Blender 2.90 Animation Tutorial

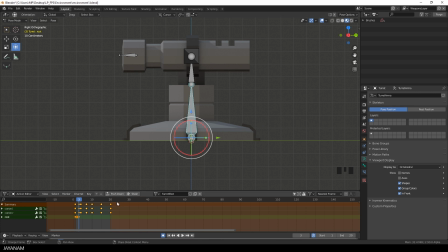So I add the keyframe again, because actually the movement starts at frame number 4, when the inner part is moving abruptly to the outside. I rotate it backwards and also move it a bit upwards.
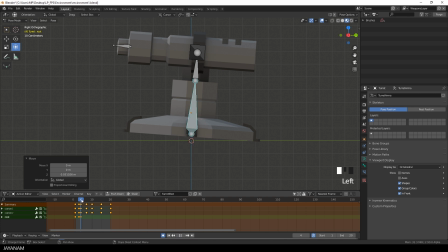And then at frame number 6, for instance, I bring it back to the original location and rotation. To do this, press the keys Alt R and Alt G.
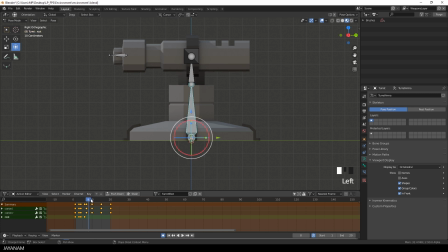And now I use the same principle as before. To make it look more natural, I create a kind of springy motion. Very small, tiny rotation and location changes to make the animation more believable.
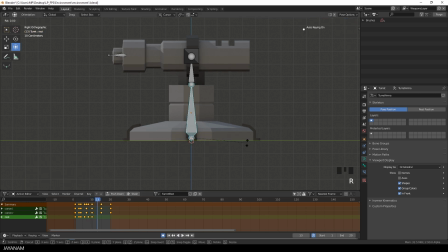I speed this up now a bit because this is all the same technique, creating keyframes and adjusting the values for rotation and location of the bone.
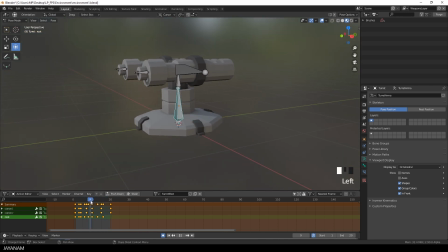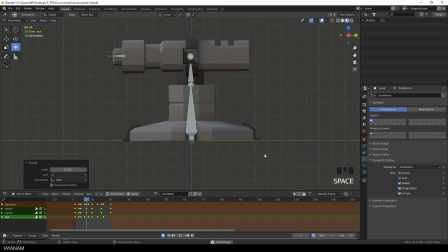Okay, so let's have a look at the animation, and it looks quite good for the short amount of time that we invested.
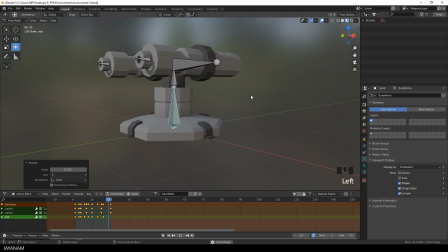I disable auto keyframe insertion now so that I don't insert keyframes by accident.
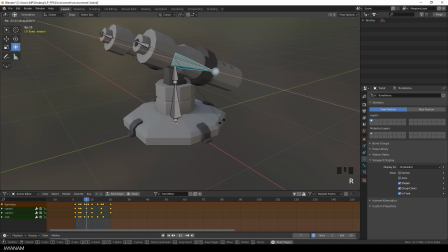I really hate it when this happens. And as you can see, I can, for instance, rotate this bone while the animation is running. And of course, we can do this in a script as well, for example, in a game engine like Unity.
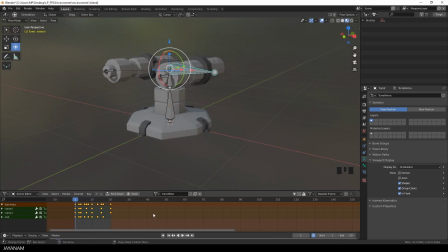So let me show you in the end how to export this as FBX with the action with the animation included. I select the armature and the mesh. Then I go to File, Export, FBX.
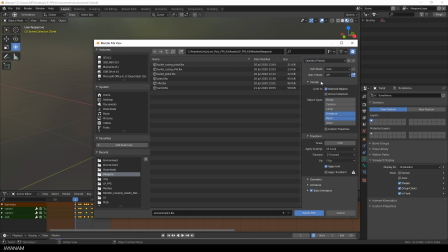And I store the template here to export to Unity with the following selections. I export the selected objects, the mesh and the armature.
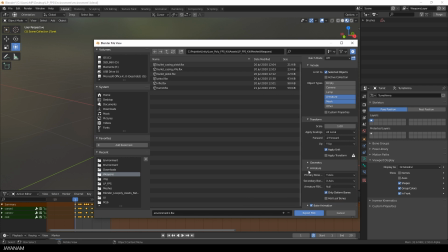The deform bones only, and I don't add leaf bones. I choose to bake the animations and I export the actions, but not the NLA strips. Then I export it to a project folder of my Unity project.
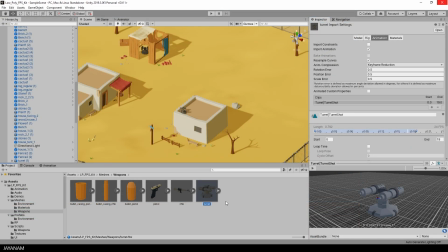And then I can see it here in the inspector and preview the animation. Okay, how to use it then in your game with colliders, animator controllers, C# scripts, I will show in one of the next tutorials.
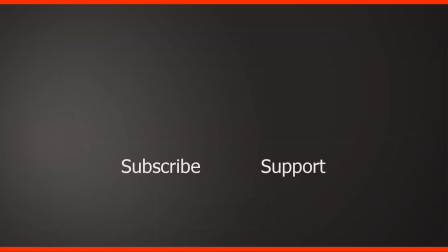So hope you like the video, guys. If you do, then don't forget to subscribe to my channel if you haven't already. If you'd like to support me, be my Patreon, follow me on my social media on Twitter, Facebook and Instagram. If you have any questions, add these to the comments below, and I'll see you soon in the next one here on Jayanam.